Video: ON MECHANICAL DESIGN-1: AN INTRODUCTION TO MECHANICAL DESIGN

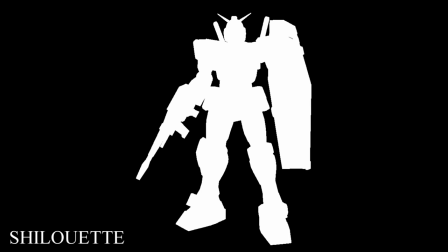(7:52)
You can see generally the Gundam is actually very simple it's a geometric humanoid form it's largely quite streamlined and outside of the v-fin does
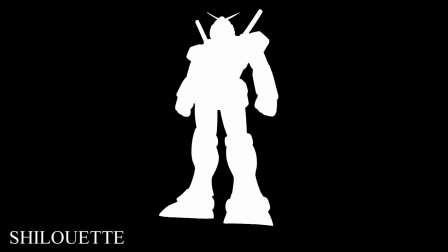(8:00)
not betray the machine to any specific degree once especially you take the elements of the shield and gun away if you put it next to the GM and
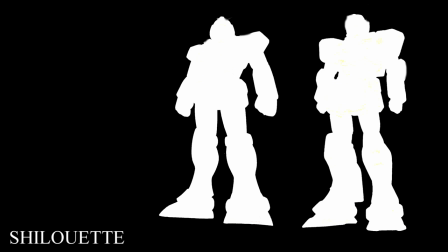(8:07)
get rid of the v-fin you can see the shapes are almost identical now probably for good reason for those that know why light this is
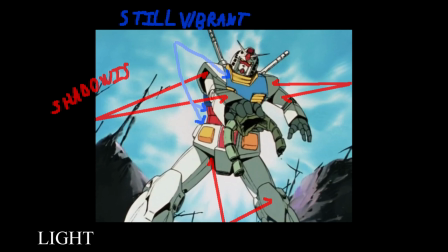(8:14)
once again a focusing in the chest area the shadows on the white arms and legs leave as I'm sure most of you will know with color theory knowledge just gray or what you get when you add it black to white on the chest though the vibrant primary still pop out very strongly materiality
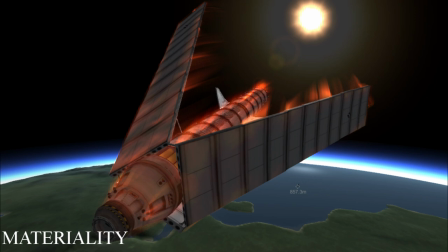(8:29)
so the materials of the gundam are really space age very sleek white metal you think of maybe aircraft aluminum or the fuselage of a rocket maybe it's
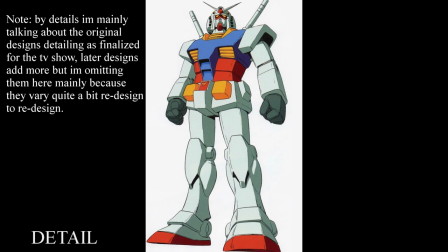(8:38)
very sleek all over detail okay so the details here are great really there's only a few but they are honestly some of the strongest parts of the design you have the mechanical vents on the chest the yellow waist panels and of course the neck area that focus on the Gundam's head.
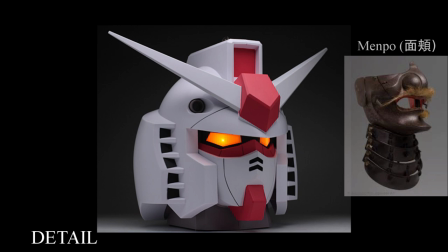(8:51)
Which I mean, it's a really fantastic face. It's sleek, it's simple, it has the mempo face mask look,
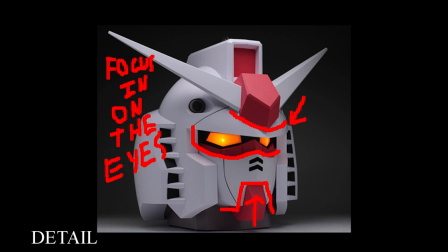(8:58)
it's got a little bit of the framing of the v-fin base and the chin, but then you look closer and you have the red rimming around the gold yellow eyes. Really a continuation of the Gundam's whole design. Sleek, futuristic venting, samurai slash centurion helmet.
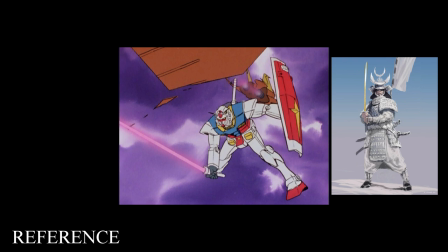(9:12)
Reference. I mean, I've already kind of given it away most of it. It's it's a samurai especially with the beam sabers and that classic look,
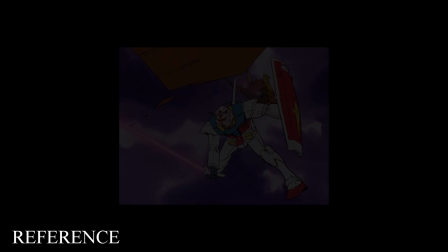(9:20)
but it's got a bit of the jets It's also got this nice big night shield This thing is really a suit of combat armor from
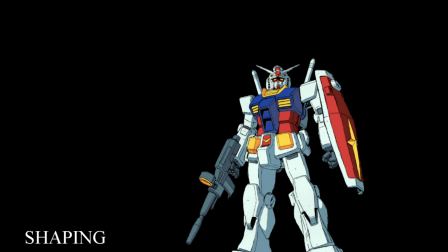(9:25)
the future shaping So there's lots of little human anatomy shapes popping up everywhere on the
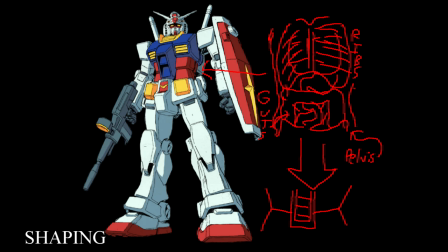(9:30)
sky You have the pectoral chest and sloping of the neckline that bit of kind of around the waist really reminds me of the way The
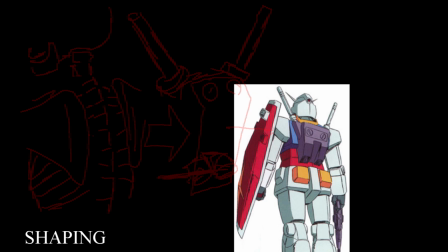(9:38)
ribcage slides over the torso organs and is wrapped in the abdominal muscles with the beam sabers as well I get this kind of continuation of where the shoulder
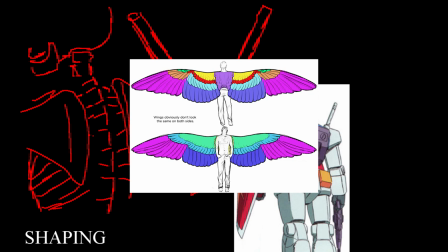(9:46)
blades should crest right up above the back. You'll notice this is where our wings are usually mounted on the human form.
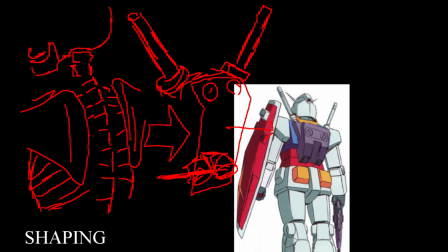(9:52)
It's kind of got two aggressive shapes making another V along with the V-fin. Really kind of saying like I'm ready, you know, I'm spread up towards the sky.
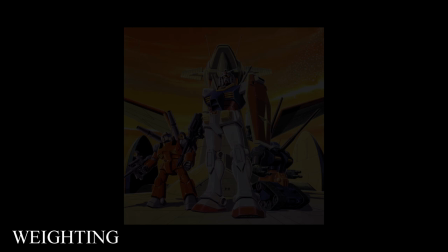(10:01)
Kind of a powerful stance. Waiting. So really with the waiting here, it's it's really quite oriented towards stability in a big way.
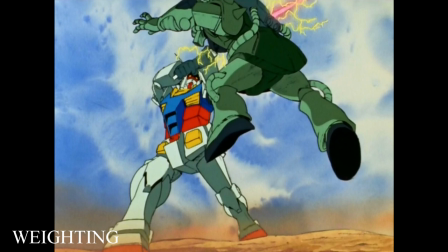(10:08)
You can see the larger lower legs and the wide, wide feet feel like a big, nice wide set of boots.
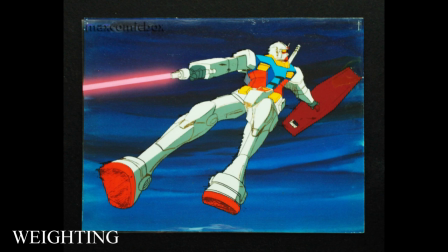(10:15)
Combined with the red I mentioned earlier, you have this nice triangle of stability. Up to the concentrated detail of the chest, the arms are formed more evenly proportioned, you'll notice.
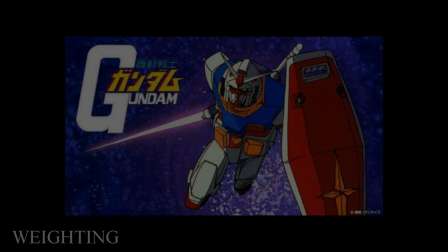(10:25)
It's really kind of concentrating up towards the head at all times. Posing. So this, I think, is really the killer part of the original Gundam design.
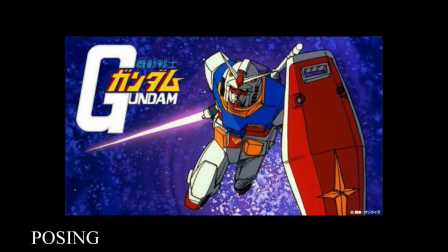(10:33)
It can pose like a freaking monster.
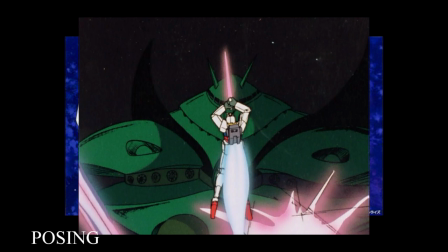(10:35)
And you know why? you know why you know maybe every robot can't pose this way it's because the Gundams combination of where its colors and details are located
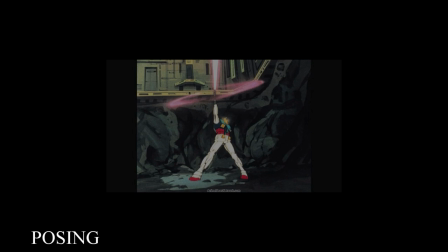(10:43)
mean that it's pretty much in any pose draws your eyes across up from the feet across the center of the torso over to you know
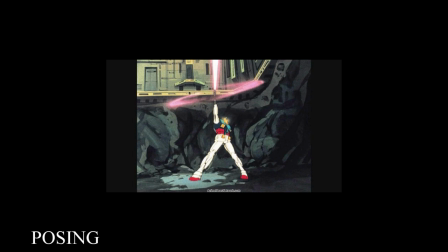(10:52)
the bright beam saber or a dark rifle or the bright red of the shield just a great design because like all of
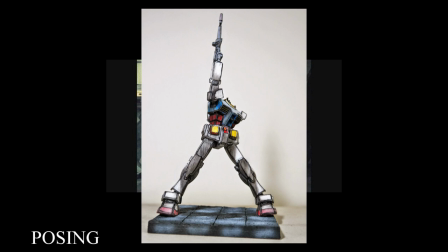(10:59)
that really i mean it's very minimalist there isn't really a lot going on but what's present really focuses For example,
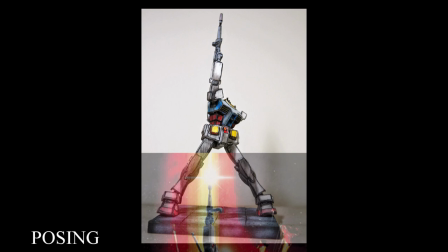(11:06)
if you look at the famous last shot, it's really a perfect expression of this. No head, no left arm, no friggin' problem.
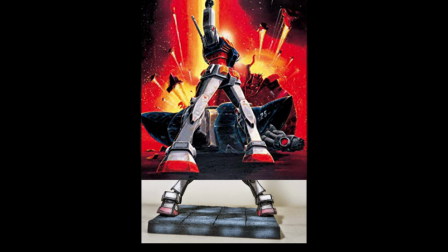(11:13)
The design once again draws up from the feet, through the chest, right up to the dark beam cannon,
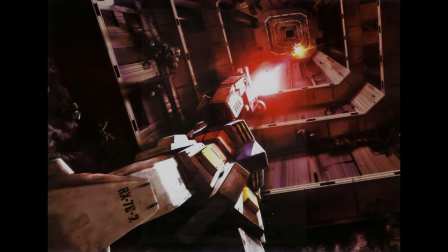(11:18)
right up to that big beam shooting into the sky in a nice eye-catching pink. So yeah, in general, the RX-78 Gundam is fantastic.
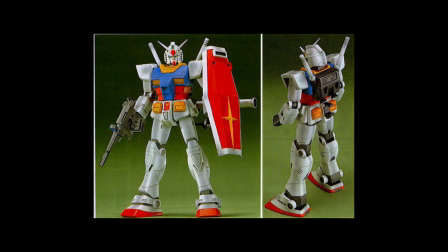(11:26)
It is really a case in simplicity. A sleek future samurai knight whose strong but controlled uses of color and detail are very nicely balanced.
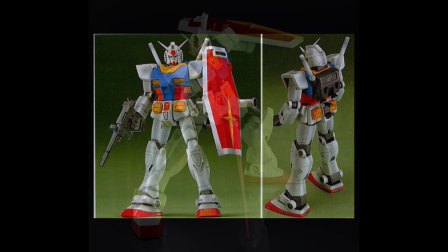(11:34)
It doesn't overwhelm you, it just waits to be focused into a really nice, dynamic, punchy pose.
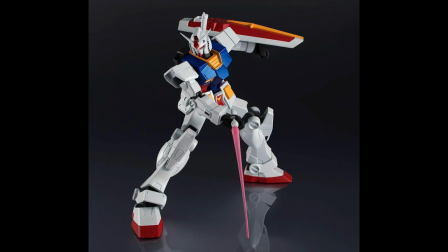(11:39)
Even without the success and maybe subsequent repetitions of this form and design, I think really would have been brought up again.
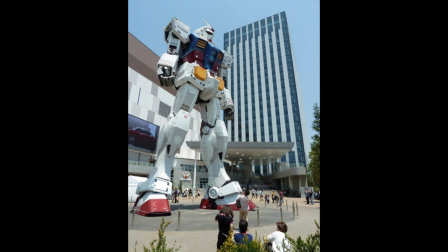(11:45)
It's a very strong minimalism of elements and it makes it feel, in a way, almost practically timeless. Even after 40 years, it's kind of like Superman. It's just good.